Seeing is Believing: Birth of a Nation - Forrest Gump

The Birth of a Nation shot was much more complicated than you might think, because really Tom is the only new piece of footage in that particular scene.
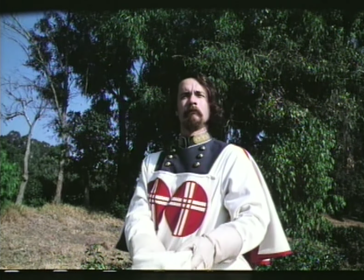[0:15]
It's just him. We shot it in Will Rogers State Park, and so Tom was in makeup on a horse. As he rides away from us, what I had to do was look at that old footage
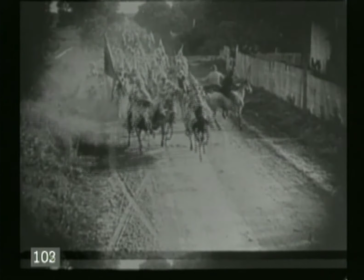[0:26]
and try to guess how high do I think the camera is above the ground.
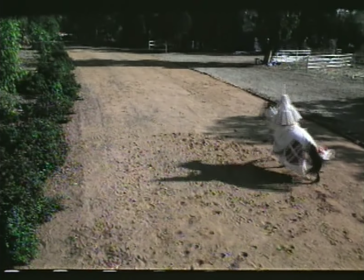[0:31]
Guess how far away Tom has to be from camera so he's riding in front of the group, which is all, you know, decades earlier, and just how does that all mesh together?
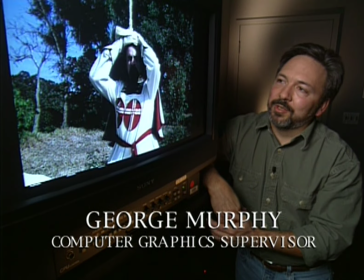[0:43]
So we start out here with our original photography in full color,
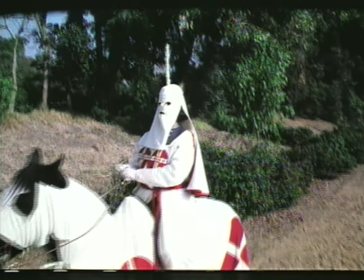[0:46]
and we're trying to end up in a place that's as close as possible to the framing of the Birth of a Nation footage. Picked similar lighting,
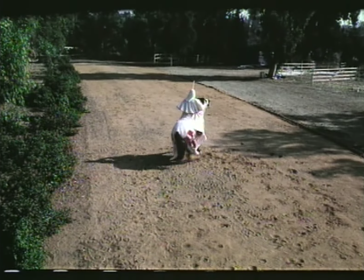[0:54]
similar kind of texture on a dirt road with Tom Hanks going through his actions. That was just the shooting on the day. All the other stuff that it was incorporated in that is degrading Tom's image so it looked like all the stuff from the original footage, which was in pretty bad shape.
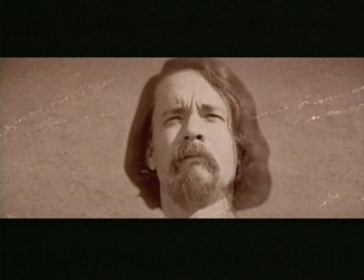[1:10]
We started off, it's supposed to be a still of Tom, so we did all this paintwork to look like an old photograph, because that's what we're looking at first, and then that starts moving,
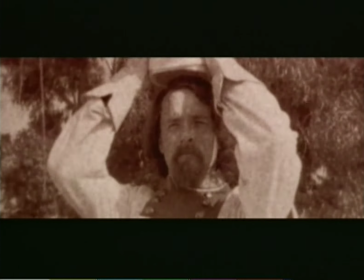[1:18]
and then that sort of introduces you into the scene. And gradually animated into bringing up the grain and the moving footage,
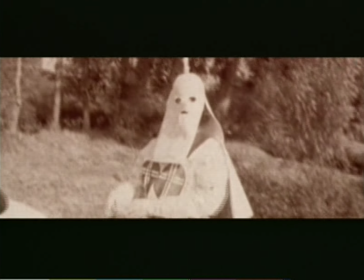[1:25]
and all of this is just the treated original element,
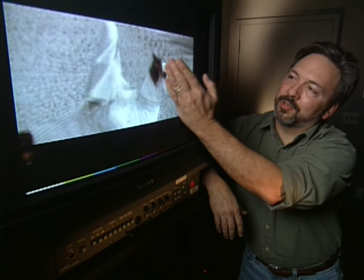[1:29]
and then at a certain point here we start splitting in the tracked ground from the Birth of a Nation footage,
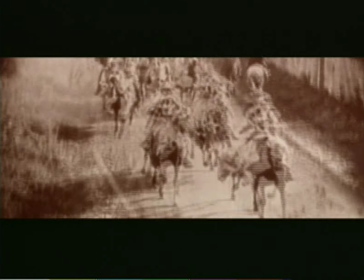[1:35]
and we've had to rotoscope Tom on top of this and split in the old footage.
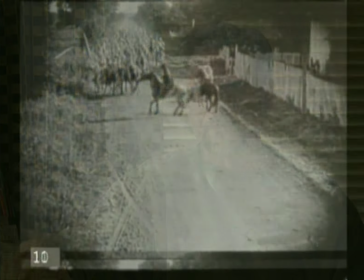[1:40]
One of the things that we were fascinated with is because the original footage
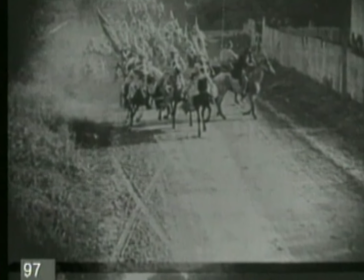[1:45]
has tire tracks on the road from the camera vehicles and stuff from D.W.
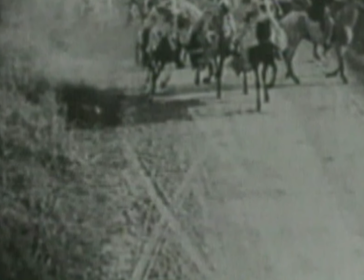[1:50]
Griffith, well, we didn't want to tamper with that, so we left that there. It's still in the shot.
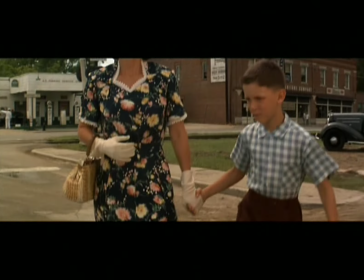[1:56] Now, when I was a baby, Mama named me after the great Civil War hero, General Nathan Bedford Forrest.
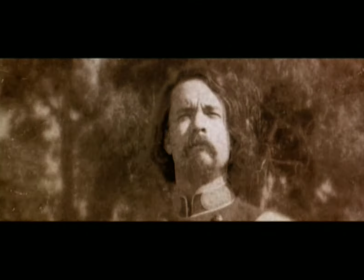[2:03] She said we was related to him in some way, and what he did was, he started up this club called the Ku Klux Klan.
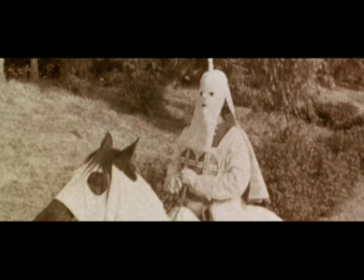[2:11] They'd all dress up in their robes and their bed sheets and act like a bunch of ghosts or spooks or something.
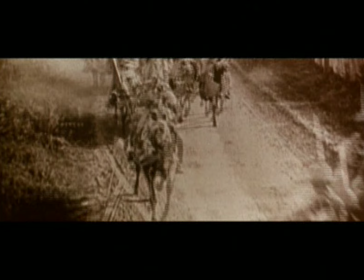[2:18] They'd even put bed sheets on their horses and ride around. And anyway, that's how I got my name, Forrest Gump.